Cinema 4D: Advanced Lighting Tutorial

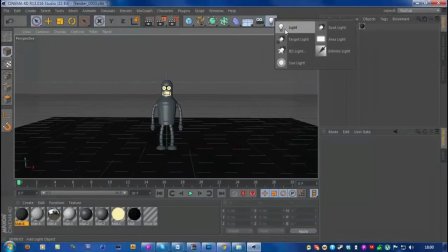0:06 So first of all, I'm just going to insert one light, and let's call this the key light.
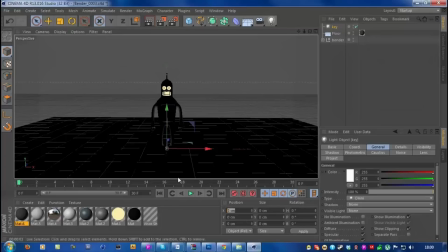0:14 And what I'm going to do is to give it a position of minus 500 on X, maybe 600 on Y,
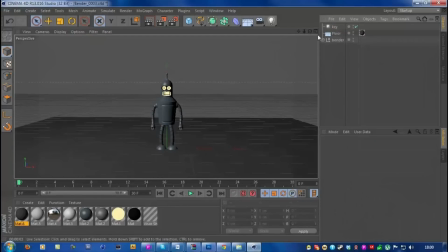0:23 and minus 500 on Z. And if I go into the four different views and just zoom out on the top view here,
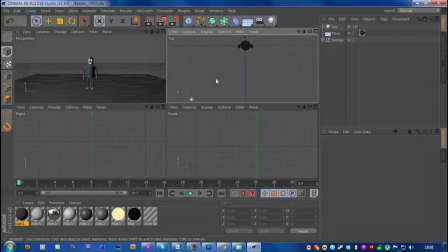0:33 you can see that the light is kind of on a 45 degree angle to our object. And if we go into the front view, you can see that it's coming from above here. And the right view, you can see that the light is coming from the front of the robot.
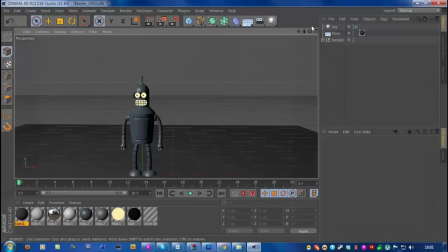0:53 And this is called a key light for one reason, because it's the main light which is doing most of the illumination and will be doing most of the illumination in our project.
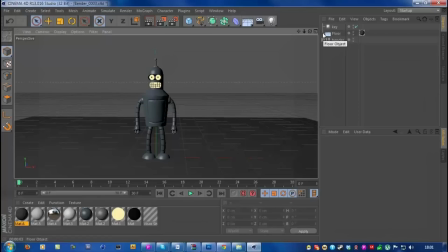1:09 And yeah, you want to position this at a high angle so that it's sort of shining down onto your object. And the reason why it's in this position is simply that, you know, natural light in you know, in the real world,
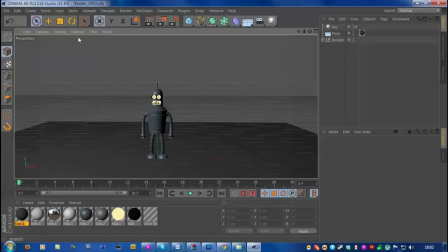1:29 you know, it tends to be from a high source, the most obvious one being the sun. Even if when you're indoors, most of the lights tend to be above you at some level.
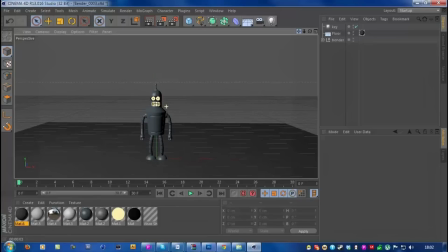1:43 You know, you get the odd few which are on the floor, but you know, we're not talking about odds here, we're talking about the majority of lights. So this is why this light is up here.
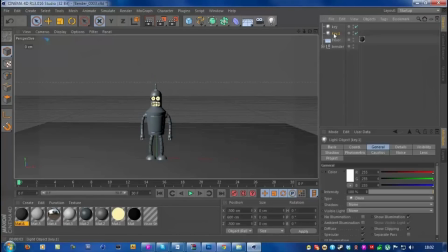1:55 So what I'm going to do is to copy that light, and I will call this the fill light. And I'm just going to change the X position to be the exact opposite. So here it's minus 500. I will make this 500, and now it's on the other side.
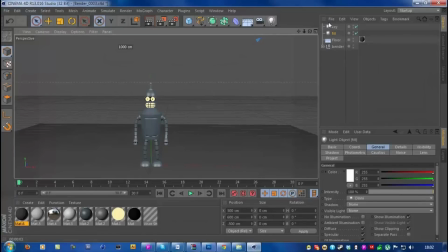2:12 So now what I have is two lights which have got the same amount of strength or intensity, and I have this same lighting on both sides. And you don't want this. What you want to do is to dim the fill light. So I'm going to turn this down to maybe just 30%.
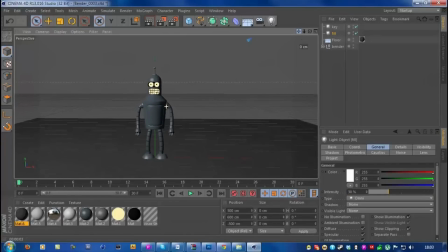2:31 And the reason why we have the fill light is that you know, if we turn it off, you can see that we have the main light coming from this direction, and we have this really sort of hard edge which separates the light and the dark side of our object.
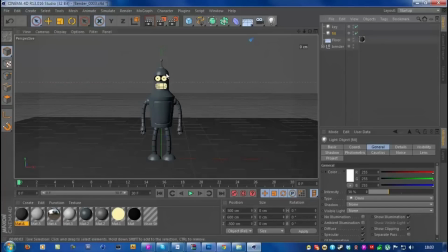2:49 So if we have a fill light, that dark edge becomes a little bit softer and just looks a little bit nicer. And what I'm going to do is to highlight both my lights, and on the shadows here, I'm going to have shadow retraced hard.
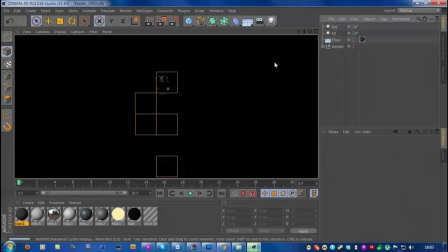3:06 And kind of like a general rule about lighting is that
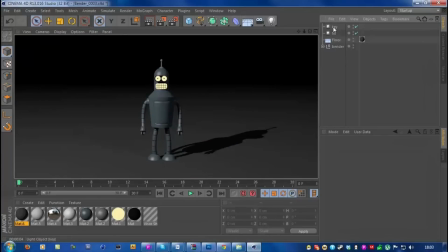3:12 the further a light is, the harder is shadow. And since these two lights here will be the furthest away from our
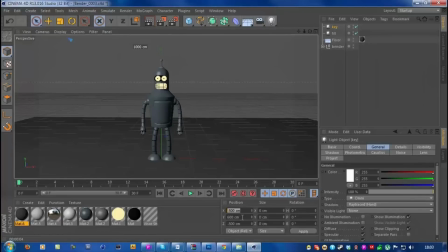3:21 robot, I'm not going to insert another light which is outside of this range, then we're going to put the hardest shadows on this.
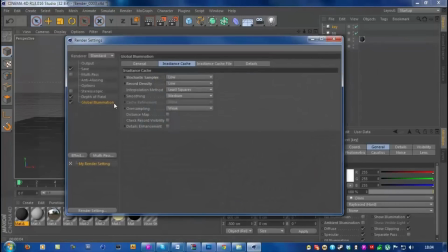3:32 Yeah, you may have noticed that I had global illumination turned on. You don't want that.
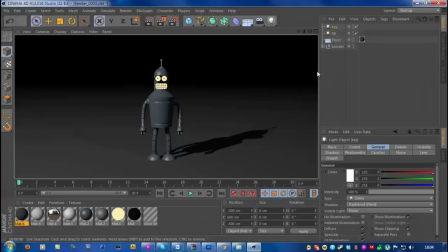3:37 Turn that off. And now I have this. And by the way, this is the material from the floor right here.
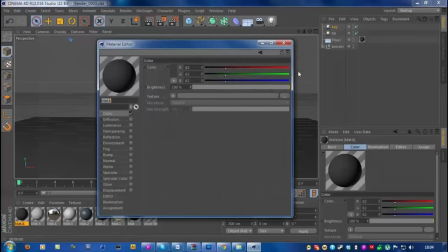3:46 It's just a gray color with all the other channels turned off. So, you know, it looks nice.
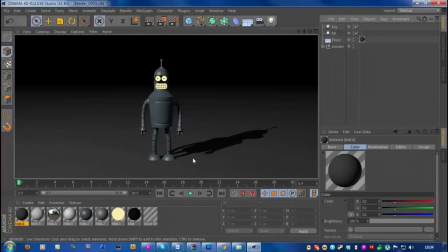3:52 And I don't have specular annoying me on the ground here. Okay, so now I have this. And right now it actually looks okay-ish. It doesn't look too bad.
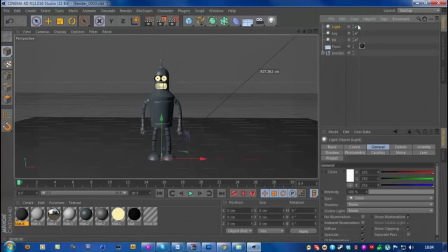4:03 But we have to insert a third light, which we're gonna call the backlight. And you know, it goes exactly where it says.